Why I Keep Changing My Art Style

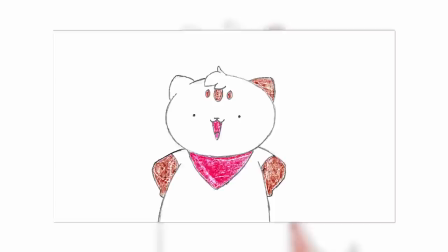[8:04]
style 10 began in May 2018 and was used in technically just one
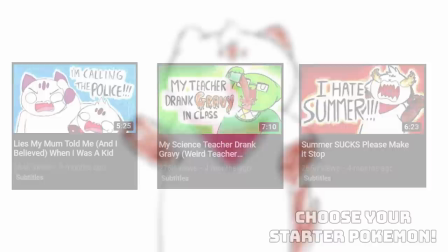[8:08]
video because I ended up redrawing the frames a little better although they're essentially the same so I'm going to group them together so in total 3 videos And here begins the traditional slash nekochip era in which the presentation of my content completely changed. So around this time the animation storytime community was starting to receive a lot of criticism. The two main points of criticism being that it's unoriginal and not really animation.
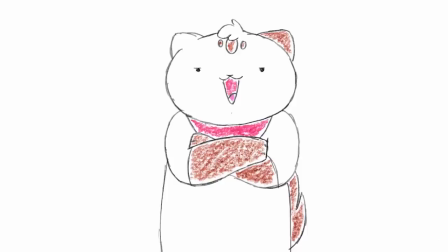[8:36]
Despite honestly basically none of this criticism being directed at me, I decided I had to be different.
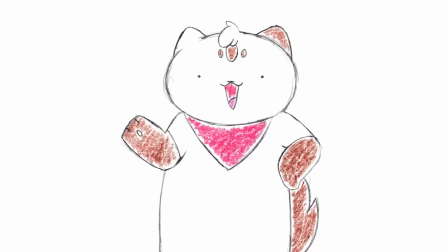[8:43]
I couldn't see anyone else doing traditional animation so I started animating my videos 100% frame by frame on paper with pencils. Which is pretty cool if you know what you're doing. The quality of my videos plummeted by doing this. I had never done traditional animation before and I barely had any experience with using coloured pencils. Yet I decided to completely overhaul the presentation in my videos that I'd been working so hard on just to impress a few people whose critiques often weren't even relevant to me and a few commenters who continued to comment no animation even after paystakingly animating my frames frame by frame on paper.
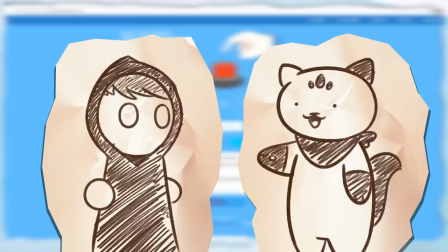[9:22]
Bringing this back to character design, that was another thing I overhauled.
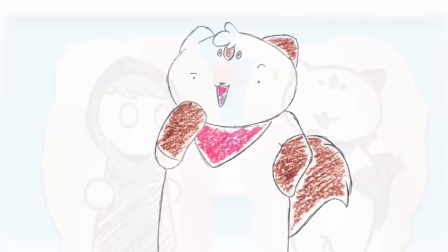[9:26]
Making what was supposed to be a silly spin off design the main focus of my channel was kinda dumb.
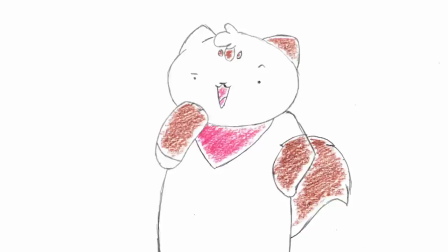[9:32]
I wanted to move my channel into a more comedic direction and I loved the derpy cat design But again, like Style 9,
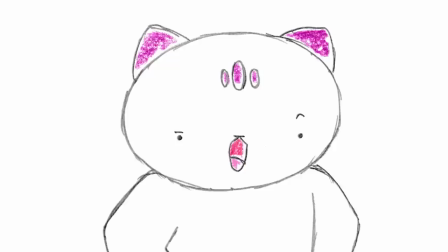[9:39]
this took away so much of the character that I had previously developed I kind of cut off the connection between me and my character I mean,
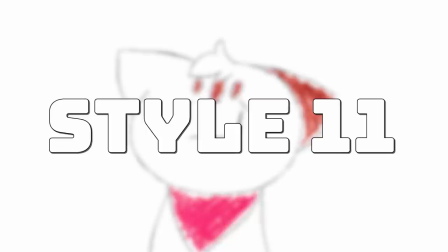[9:47]
I'm not constantly smiling and staring blankly into the distance I love the idea of a character like that But it's just not me, and it doesn't fit my personality at all
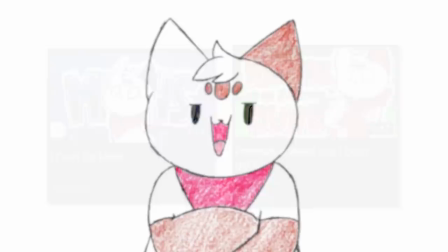[9:59]
Style 11 was started in July 2018 and was used in two videos This style is basically just me trying to fix
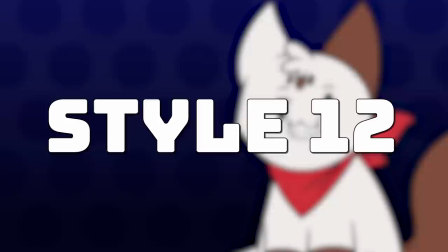[10:06]
issues with the last version while keeping the traditional style the main thing being making the expressions a little less dead not too much different here
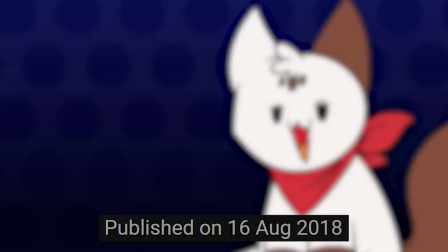[10:17]
I introduced style 12 in August 2018 and used it in 5 videos wow that's a new record at this point I
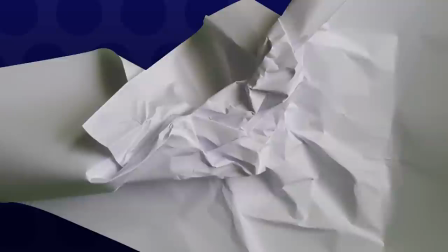[10:25]
was very aware that the constant changes were not a great idea so I tried really hard to make a design that I could stick with and only make small changes every so
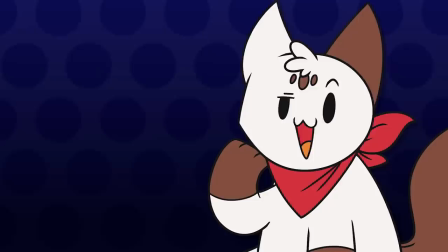[10:34]
often too in the future that sure worked out I was still trying to push this weird
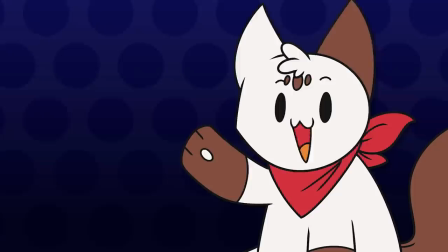[10:39]
silly cat version of Chip but this time in digital and returning to after effects animation.
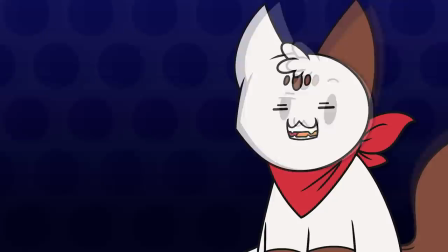[10:44]
Chip became a quadruped to help further convey this personality and also to add a bit of originality to the design.
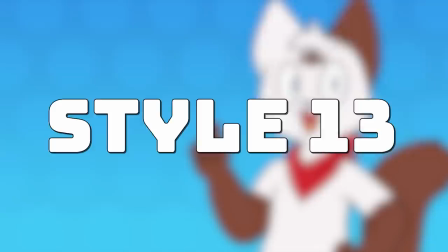[10:51]
I really liked this design but like every other design I liked at first I eventually fell out of love with it.
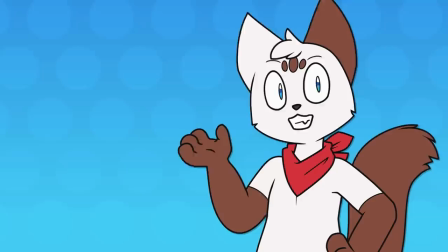[11:01]
So here we are. This is the first video I'm using the new style. style.
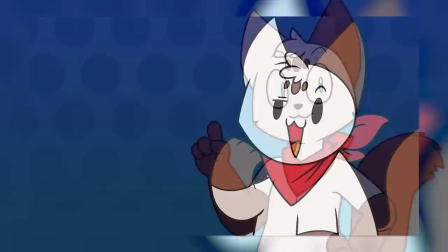[11:06]
So why did I scrap the previous one although it was designed to be something that I could stick with?
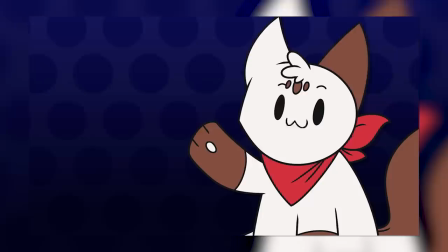[11:11]
Firstly, the dart eyes and quadruped design meant that certain expressions were very
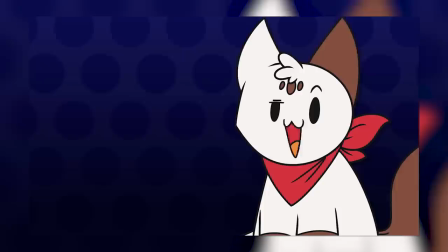[11:16]
hard to achieve and I felt like that often reduced the impact of parts of my script. And secondly, the character was evolving in a way that no longer fit me and the stories and ideas I wanted to talk about. Style12 was hugely influenced by my desire to please critics. I tried to make it more original than other channels and I tried to create a more unique personality for the character
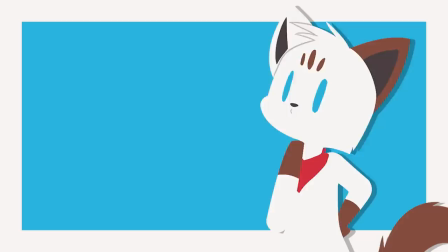[11:38]
than what my actual personality is and I started adding more and more animation to my character. And what happened? People didn't like it. Some did, some didn't.